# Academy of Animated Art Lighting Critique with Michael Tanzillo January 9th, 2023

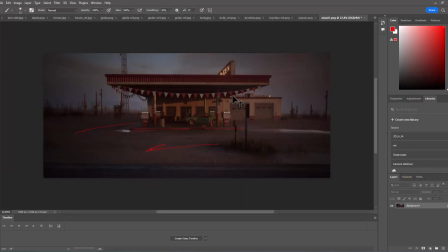12:24 This is from the Unreal Marketplace, I think.
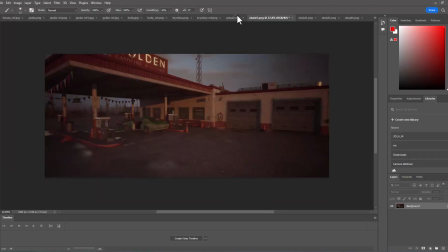12:28 And the biggest thing is that I am not totally convinced that this is being lit by sunlight,
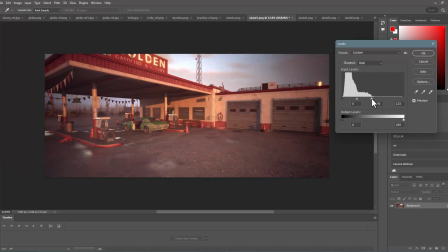12:33 and that I think that we could really push a lot of this brighter. And again, like we don't necessarily need,
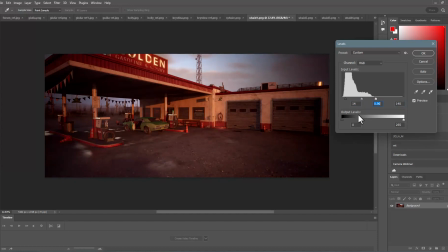12:45 it doesn't need to be like super bright, but if it's sunlight that's hitting it, that's not on a cloudy day, like I can see, you know, you can see in a couple of shots of sun coming in. You really want that strong sun intensity brightness to be hitting in there.
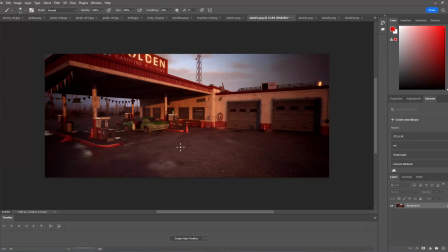13:02 And so I would push that, maybe push that warm sunsetty color a little bit as well. And then the other thing, but like if you wanted it to be more hazy and less colorful like this, then I would just make the sky more overcast.
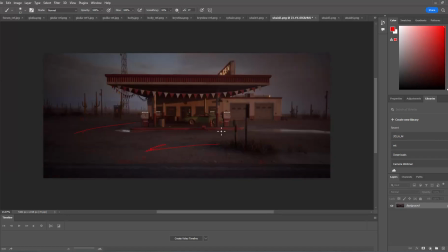13:17 And then you would have much less direct light. It would be much, much softer light throughout.
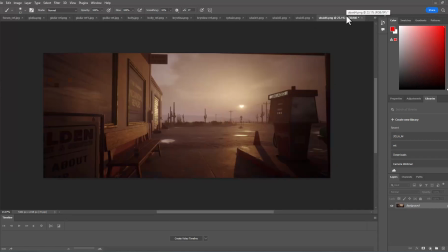13:21 The other thing was these unleaded signs. They're kind of teetering between glowing and like being on and being off. So I would,
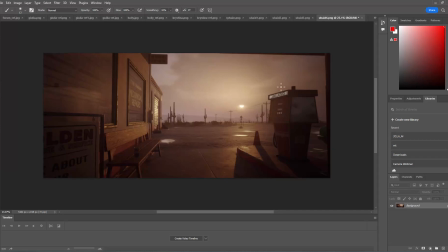13:35 because our eye, again, we're focused, we get drawn to faces, we get drawn to contrast, and we get drawn to like words. And so like, you know, there's a lot of words in this. Like there's this sign here, there's this sign here, sign.
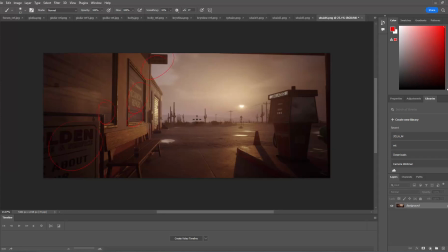13:50 I'm not drawn to any of that because the contrast is way down. And there's even a no smoking sign there. This one I'm really drawn to. And again, there's no character, there's no like general thing in this image that's really going to draw my eye. Like so instead I'm really
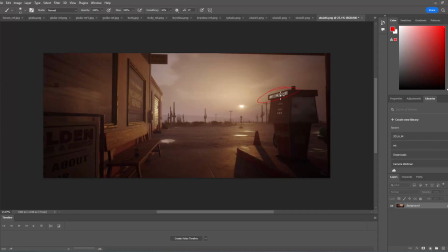14:09 drawn to that because that's again like contrasty, it's reading. So unless that's really a strong story indicator, I would pull that back.
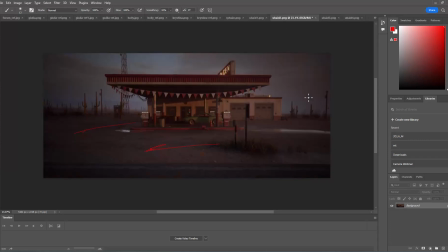14:19 And that would be the two biggest things I would work on, like making it feel like the sun hit more, and then toning down some of that unleaded stuff. And same thing with the brightness of that neon sign. You could probably push that one a little bit higher too. But overall, good stuff. All right, and then Miguel.
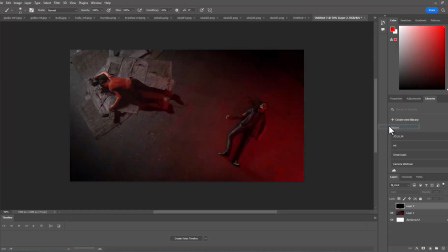14:37 So last one. Who was I'm sorry, I forget whose this was off the top of my head.
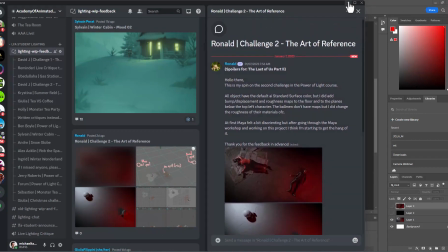14:45 Oh, Ronald. Sorry, Ronald. This was yours. Okay. And sorry, again, this is a spoiler from The Last of Us.
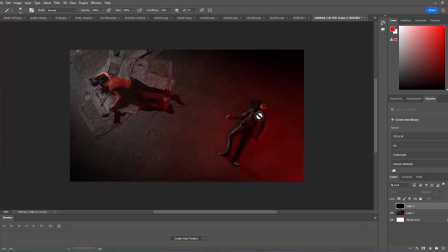14:52 Apologies to anyone who's watching that. Okay, so we've got character here, red light coming in this way, neutral light coming in this way, very balanced, very kind of like kind of a yin and yang, kind of a balancy thing.
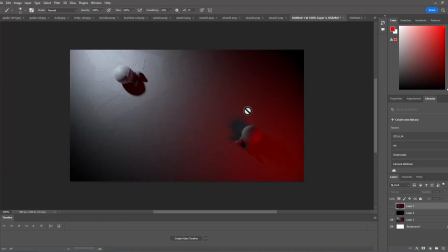15:08 Same thing here, really nice. Line down the middle, shadows coming in this way, shadows coming in that way. I just feel like this light on the screen left side is too bright. And testing that with this basically it's a black image over top of everything, and I have the
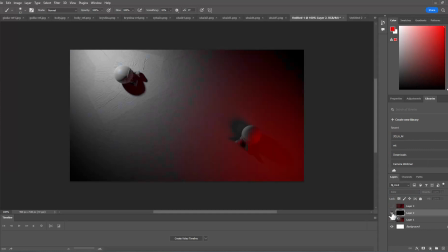15:25 blending operation set to color, which is how I test kind of like the overall illumination point, like the value basically differences. So this is nice and bright over here. This feels a little bit more blended in with the background.
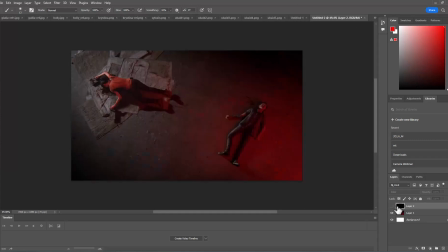15:39 And if you look at the original too, it's similar, but I feel like it's a little bit brighter on this side and a little bit darker on this side.
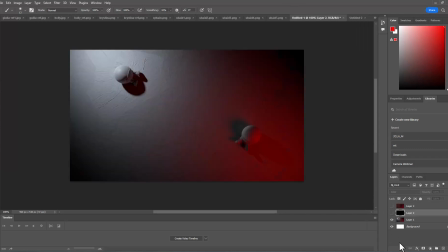15:49 So I feel like we could push, it might be a matter of just like pulling off some of the saturation on the light and pushing the intensity a little brighter, and then pulling back the intensity on this one.
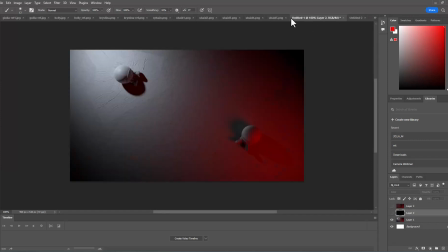16:04 But yeah, overall it's like hitting the mark really well. You've got this like dark corner, which is looking really nice. Um, but yeah, I think overall it's looking great. It's just a matter of kind of nailing down those last couple of details. So, all right. Well, that is it for today. Thank you for following me along.
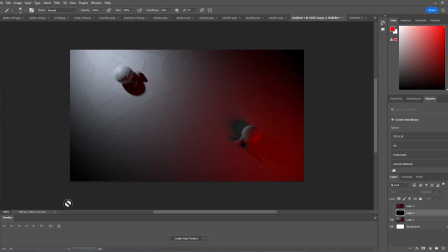16:23 I apologize for the recording getting kind of hosed in the original, but I will be back again for a live critique on Thursday.